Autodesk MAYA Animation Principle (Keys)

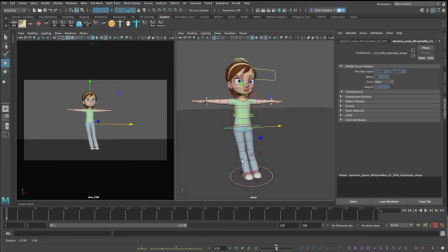So I'm going to start working with the Kyler rig from Josh Sobel, and you can use any free rig for this exercise, but I'm going to start off by creating my initial pose, and I'm going to be using just the move tool by pressing W on my keyboard and moving different parts of
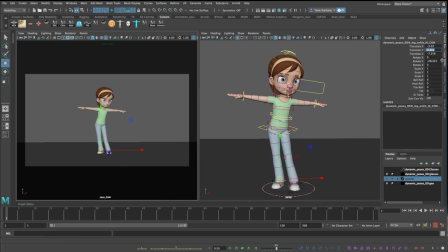her body around, and using the rotate tool by pressing E on the keyboard and moving the limbs into position.
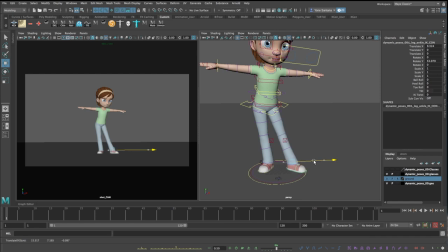Most of the time these will be the only two controls that I use.
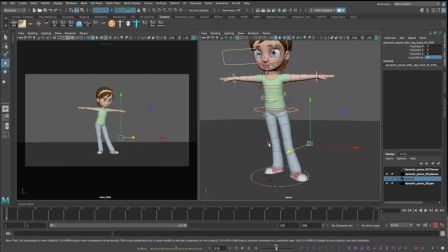And rarely will I use scale, which Kayla does have some scale properties which can be used,
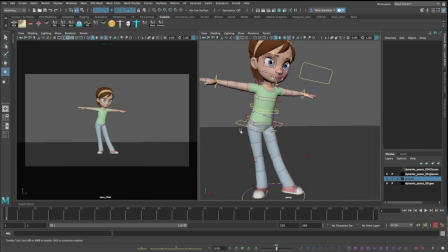and also she has some custom properties as well to give shape to her eyebrows and her lips,
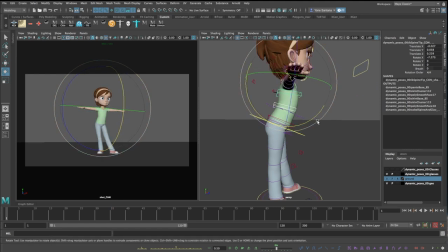and those can be found in the channel box.
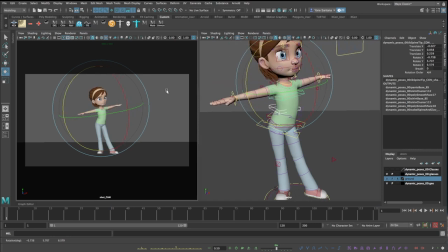Layout wise in Maya, I will always have a camera which is on the left hand side,
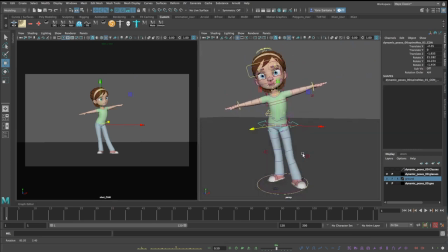which is like the point of view of the character, but I'll also be having another view with perspective as well,
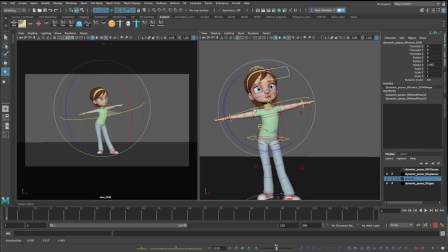where I'll be looking around, and I'll always be favoring the pose from the camera point of view, but I will be spinning around in the perspective view on the right and checking that things make sense in 3D space as well. And I'll vary that throughout the exercise,
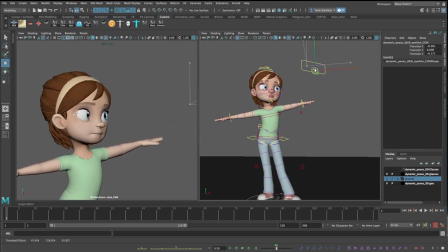but most of the time I'm going to be posing from the perspective camera and checking things from the final shot camera on the left-hand side.
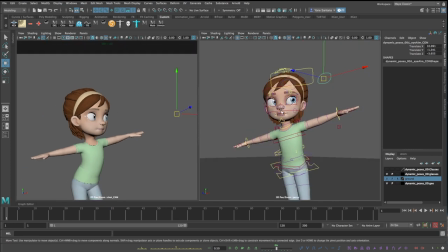So we're going to start off by building a key pose.
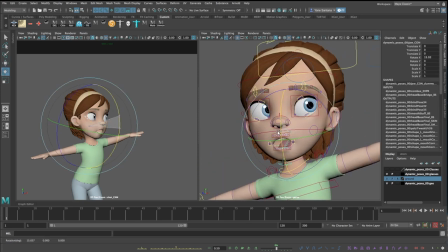In traditional animation, a key is what animators call a storytelling pose. Some people refer to them as golden poses or attitude drawings, but regardless of what they're called, the purpose of a key is to show the audience clearly what is happening in the shot.
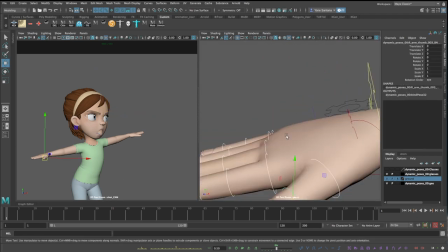They tend to be the strongest storytelling poses that you would have inside of a shot,
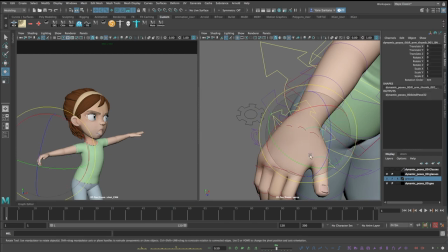and normally they're very clearly showing out the character's emotional state or the action that he or she is trying to perform.
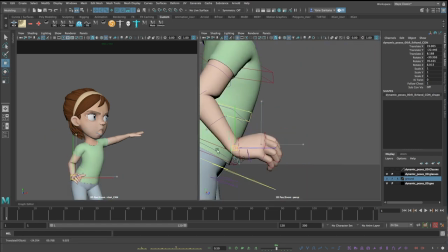In this case, I have Kayla talking angrily to somebody on the right side of screen,
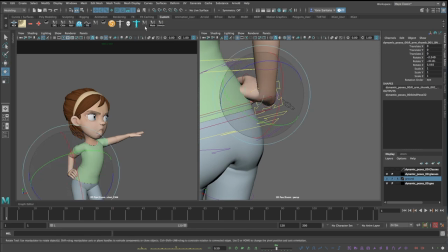and I'm going to use that as the beat to define all of the elements that I design for this pose.
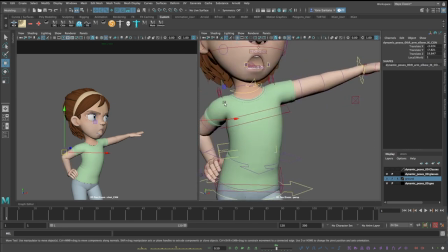Now in 3D animation,
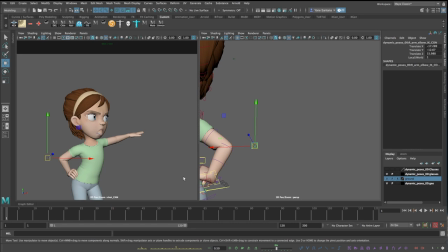people tend to get confused with the fact that Maya has keyframes as a term for any state we save on the timeline,
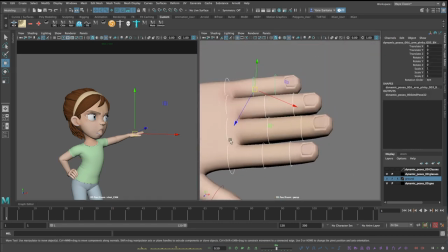and we have this animation term which is a key.
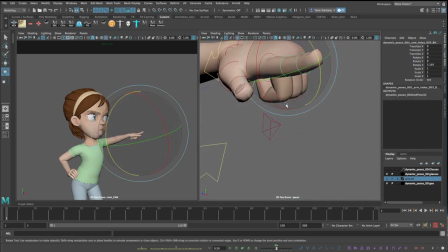While animators will want to categorize the different keyframes into different groups from the Maya timeline,
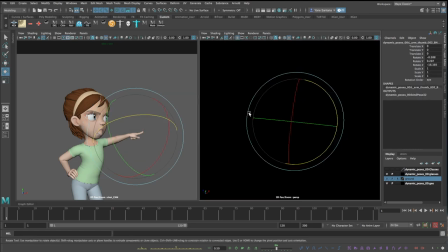we are mostly defining them in terms of if the keyframe is a key, an extreme, a breakdown, or an in-between.
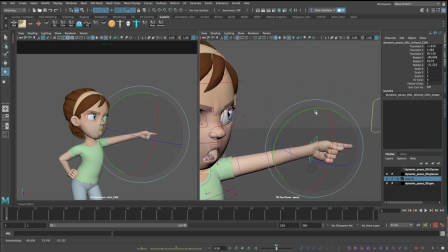We'll learn more about these categories in future lessons, but just so that you know that there are ways that animators can describe to one another of what is the function of the specific keyframe that they have on their timeline.
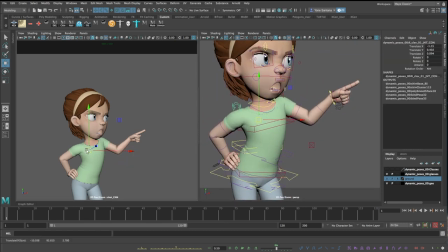Now, the way that I tend to work when I'm designing one of my key poses is that I tend to work in a quick pass,
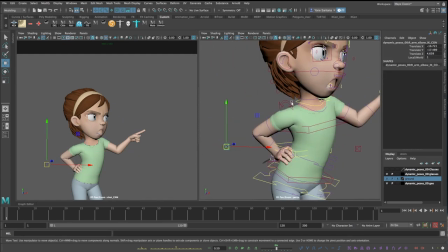just going from the hips, posing the legs, working my way up the spine, and then out through the arms.
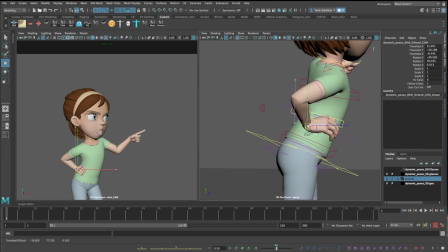And I'll very quickly pose things like the face and the fingers in very rough positions to start off with.
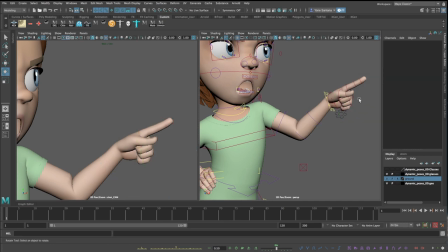I tend to find that with this rough pass, I can very quickly see what's wrong with my pose, and I can spend time actually fixing the things that I see wrong to make sure that she's angry and complaining to somebody.
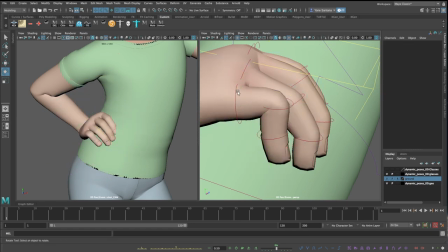In my second pass, I'll go over the body again and try to work on the curves of the spine,
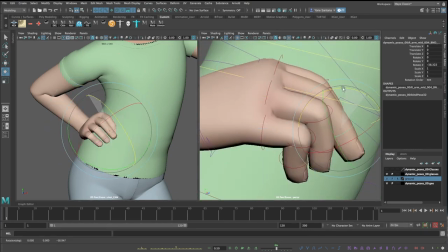pose the fingers in interesting and different positions, and work on the facial expressions as well, so that they're a bit more custom and they've got a nice sense of flow to them.
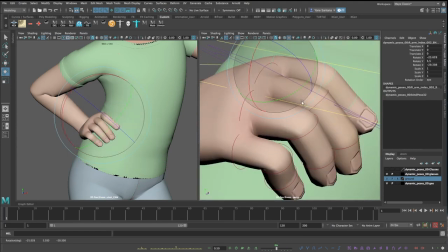Now, animating is a sequential art form, and just like storyboarding or comics,
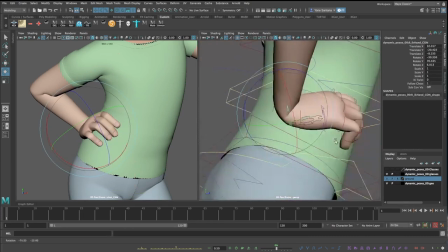we're going to try and tell a story with the minimum number of poses possible.